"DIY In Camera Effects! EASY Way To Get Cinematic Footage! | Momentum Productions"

What's going on guys? Josh here from Momentum Productions and today I'm going to show you how to create your own lens effects.
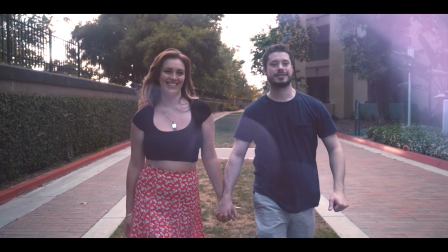Light leaks are effects that allow light to leak into the camera body. However, we can artificially make these light leaks. And before we get started with today's video, I want to make sure that you give it a like and subscribe to my channel with those notifications turned on so you don't miss any more of my content. Also, big shout out to Kyler Holland who actually taught me how to create these light leaks and you can check out a collaboration that we did together right here.
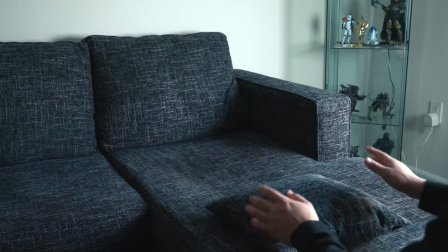To start off we need a camera and we need to find a dark background.
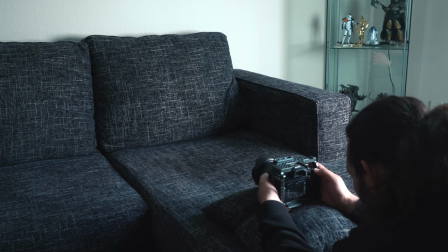Here I'm using my sofa so I grabbed my camera propped on a pillow and made sure that it was pointing at a dark background.
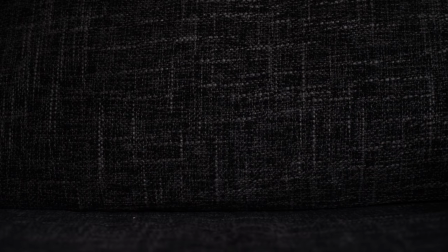Make sure that your ISO is set to its lowest setting and make sure that your focus is set to infinite focus. That way the background is blurred out as much as possible. I'll tell you why when we start editing this footage.
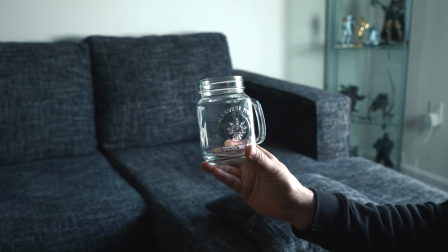Next we're gonna need a reflective surface that's gonna actually exaggerate the amount of light that's coming into the camera. Preferably a mason jar or a magnifying glass, anything that is a reflective surface, but make sure that it's covering up the whole lens. Now if you do decide to go with the mason jar, make sure it's wet because those water droplets create beautiful bokeh.
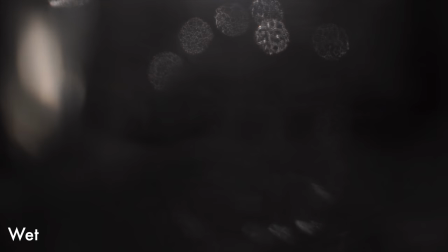You can see a clear difference between a dried up cup and a cup that had water in it.
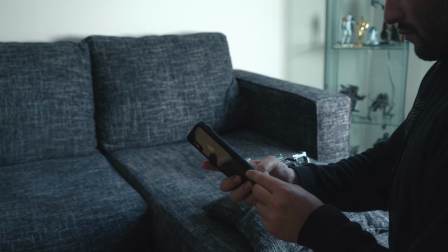Next, we'll need a light source. You can actually use the LED flash that's your phone, or you can use a portable LED light.
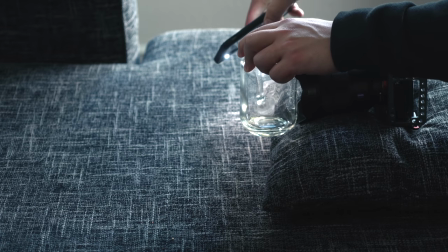Place the cup directly in front of the lens, and then start moving the light source around the cup. You'll begin to notice some beautiful light leaks appearing in your camera.
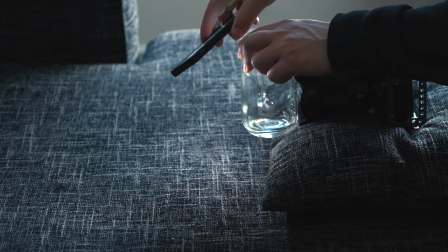Also make sure to create smooth and dynamic movements with your light source. Don't make any abrupt movements.
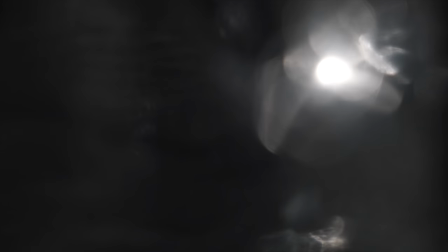You can also shoot this at 60 frames per second, that way you can slow it down in post-production to make your movements even smoother.
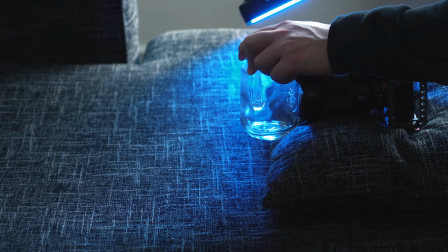You can even use an RGB light source. That's exactly what I did.
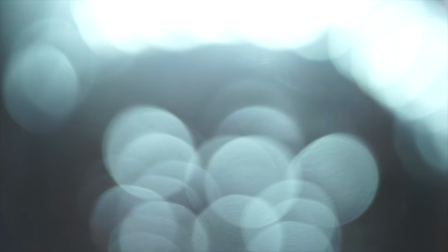So you can create colors like red and blue and you'll be surprised how good the colors turn out. Awesome. Now we have our light leak footage. Now before we get to the editing process, I wanted to show you another quick DIY tip and that is creating a haze slash clear vignette on your lens.
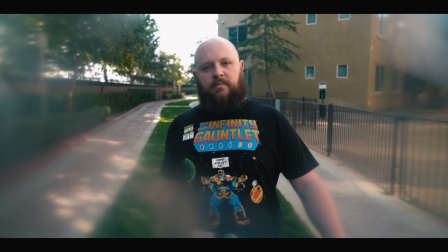This creates a dreamy effect and all you need is a rubber band and a plastic bag. place the plastic bag over your lens then
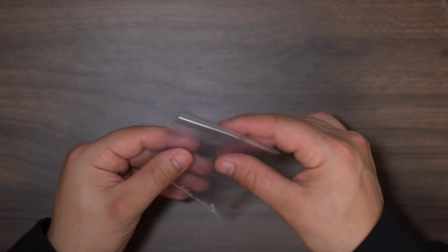cut out the plastic that you need that covers up the lens then cut a hole in the center of the bag once you've done that attach it to the
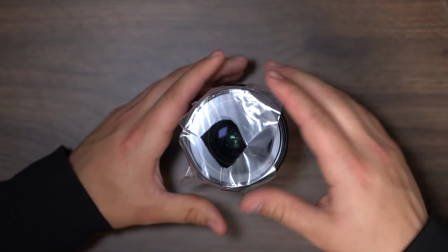lens by using a hair tie or a rubber band now
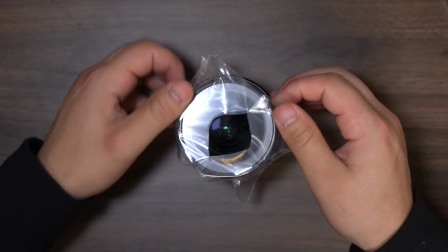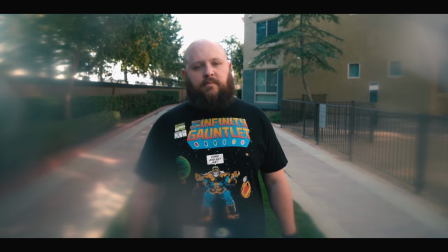you can see the effect that this creates pretty dreamy right alright now let's go into the editing process alright so here we are in Final Cut Pro and basically Basically,
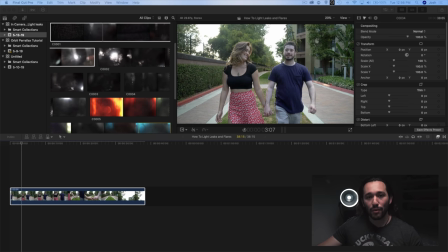everything that I do in Final Cut Pro is exactly the same in Adobe Premiere Pro. Now if you look at my timeline, I've already selected my clip.
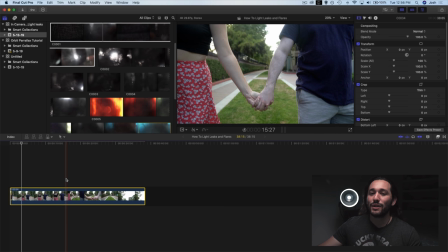I slowed it down to 25% simply because I want it to look more cinematic and I just like the slow motion of romance. And our light leaks are going to actually help us out quite a bit to capture the moment. I did not color correct this clip.
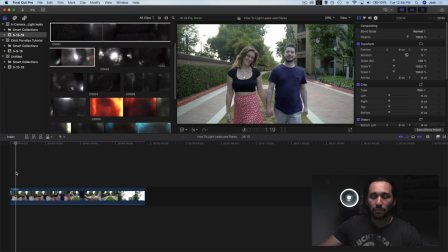This is fresh out of the camera. It's only slowed down to 25% speed. As you can see here in my media library, I have a ton of light leaks here I use the RGB light to create some beautiful
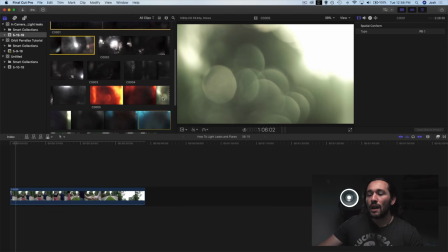blues and reds and even greens So let me mess around with that.